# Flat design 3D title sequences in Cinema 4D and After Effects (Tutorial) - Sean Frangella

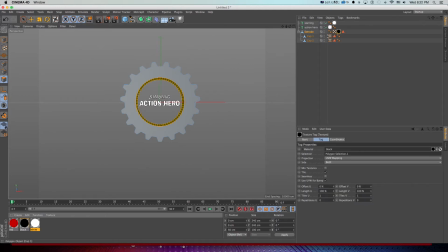(6:50)
And then I'll drag this black texture onto it in the viewport. and what that's going to do is drop the texture on and add this selection tag and that's going to automatically apply that texture to that selection tag that's been created and the little bonus part is if I ever need to get
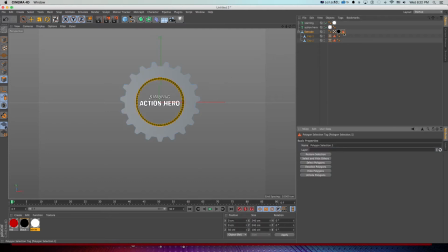(7:07)
back to that if I just double click on that selection tag it's going to light that up and if I wanted to select the opposite I could press UI to invert and now I have all the opposite polygons from that loop selection so now if I drag that white texture on to the
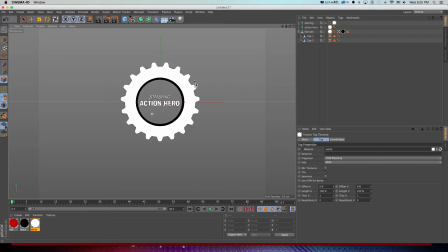(7:24)
whole thing and put it before everything it's going to texture it white and then do that selection tag with black and the last thing i need for this look is a background because if i do an area render with alt r enter my quality up to get a quick preview the background is
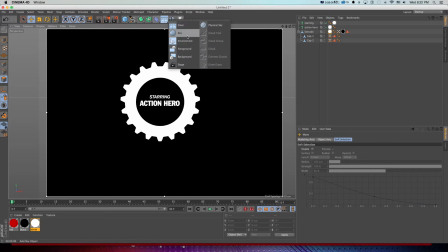(7:41)
just black and that's no good so what we want to do is go to this tab and i'll create a background and i'll just drag this red texture
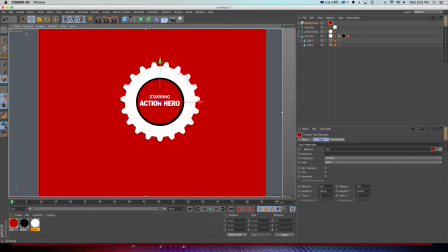(7:50)
onto that and now we get our cool little scene with some flat design textures but if we animate stuff or move it around we can
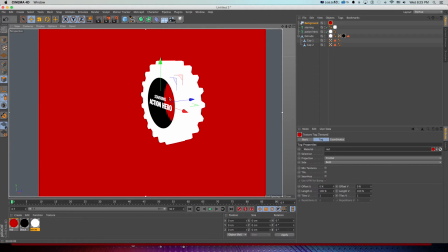(7:59)
see it's real 3d and has that nice look that's been really cool and popular and
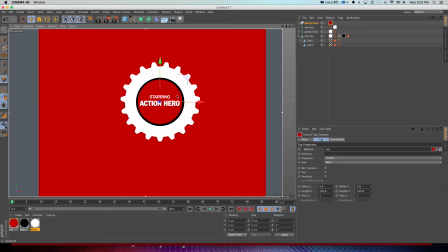(8:05)
when this is really going to shine is when we start to do some animation so let's start doing that what i'll do first is go to my render settings
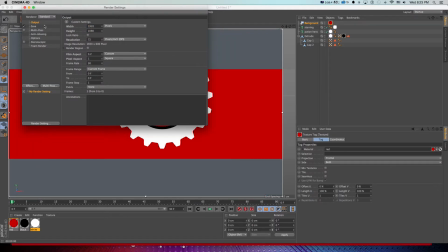(8:11)
and just make this at 1920 by 1080 so it's HD resolution and then I want to start animating
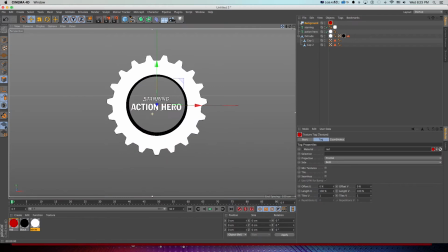(8:19)
my objects and having them move around and have some nice camera animation tracking in on this as things are rotating.
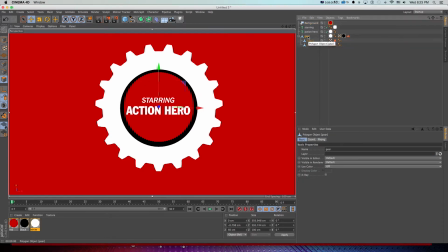(8:26)
So I'm going to grab this extrude which I'll rename gear because that's my main object and I'll go to coordinates and
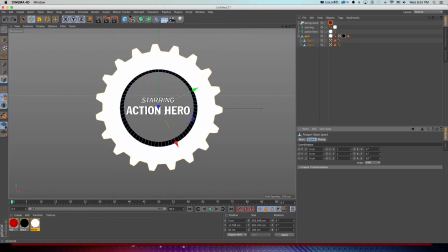(8:32)
what I want to do is have it rotating around and then when the camera gets close,
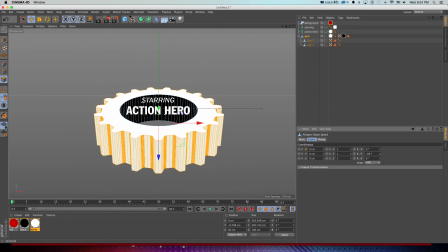(8:38)
just have it twist a little so that you can see that it's actual 3D and the text can separate above and below it.
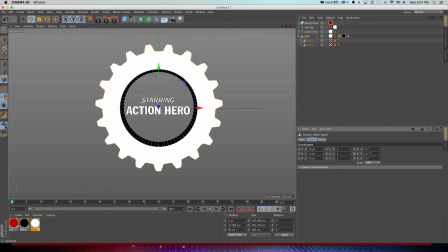(8:46)
So I'll go to the beginning of my animation, click just this button to make a keyframe under this rotation, and I want to animate this one first so I'll click to make a keyframe at zero on just this rotation value.
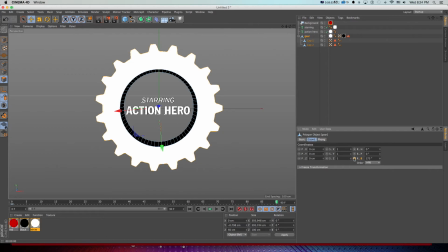(9:01)
Go ahead to the end and just turn this up a bit, click to make a keyframe, and then it's going to rotate around in time. Now it eases in automatically, and that's not what I want. I want it to just start evenly, not slowly build up.
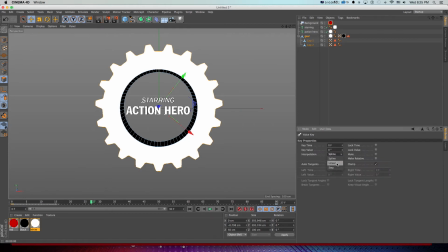(9:15)
So I'll just grab this keyframe and change my interpolation to linear, and then it's going to just go evenly, and it can ease in at the end. That's fine. And then similarly, as it's getting towards the end of the animation, about two seconds at frame 60,
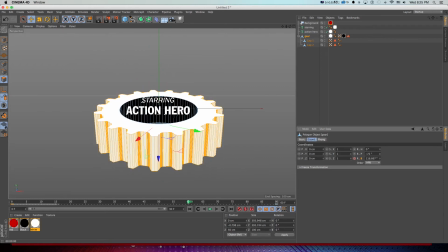(9:29)
I just want it to tilt down a little So we can really see that depth and have the word action hero sitting on this black background.
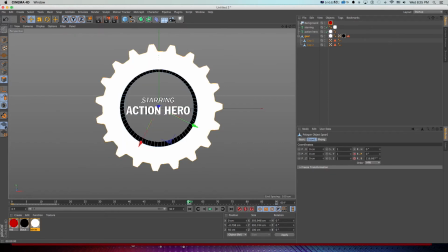(9:37)
So I'll make a keyframe of zero on this rotation value. Go ahead in time and just twist it down.
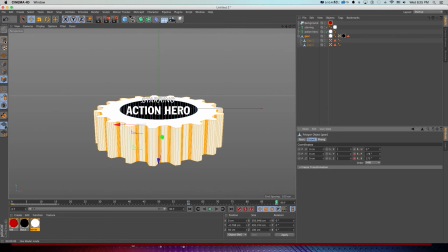(9:44)
And then click to update that keyframe. And now I want to go back to object mode and just grab that starring mode text. And make sure that's just aligned enough to be floating above this. and if i go back to the beginning cool it's all sitting
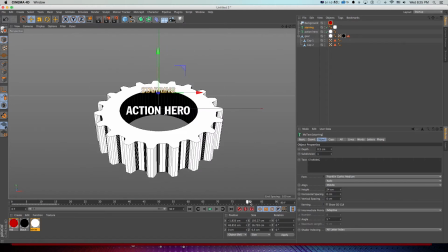(10:02)
within there and i can just make sure that things line up how i want
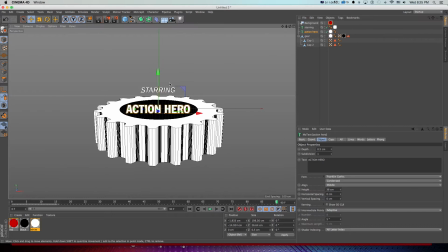(10:07)
them when it's in this final state and if i do a quick alt r area
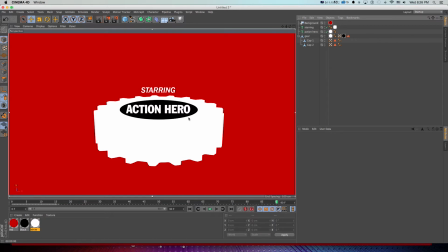(10:12)
render and click off everything now we can see that we really got this cool look and it's going to really be alive when we get some animation going so let's
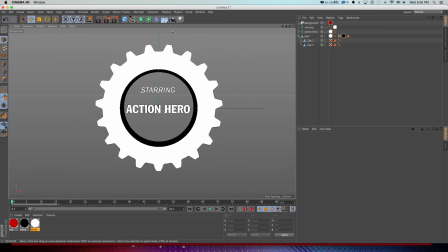(10:20)
quickly create a camera and get some nice camera animation and talk about some tricks to animating cameras in really dynamic ways So I'll create a new camera, jump into my camera view with this box, which is going to pop us in and out of our camera view.
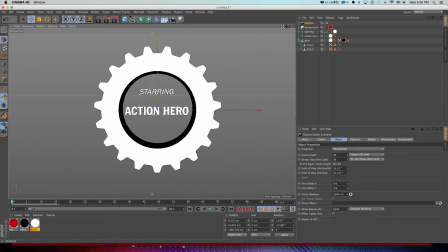(10:35)
And I'm going to get my initial shot pretty far back. So I'm just going to pull the camera back.
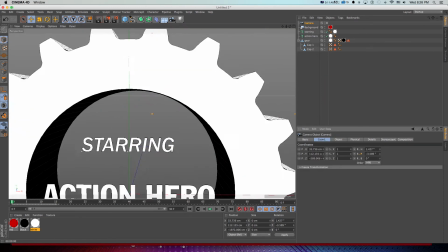(10:41)
And rather than animating the coordinates, which is one way I could do this, I'm going to use some quick tags on this.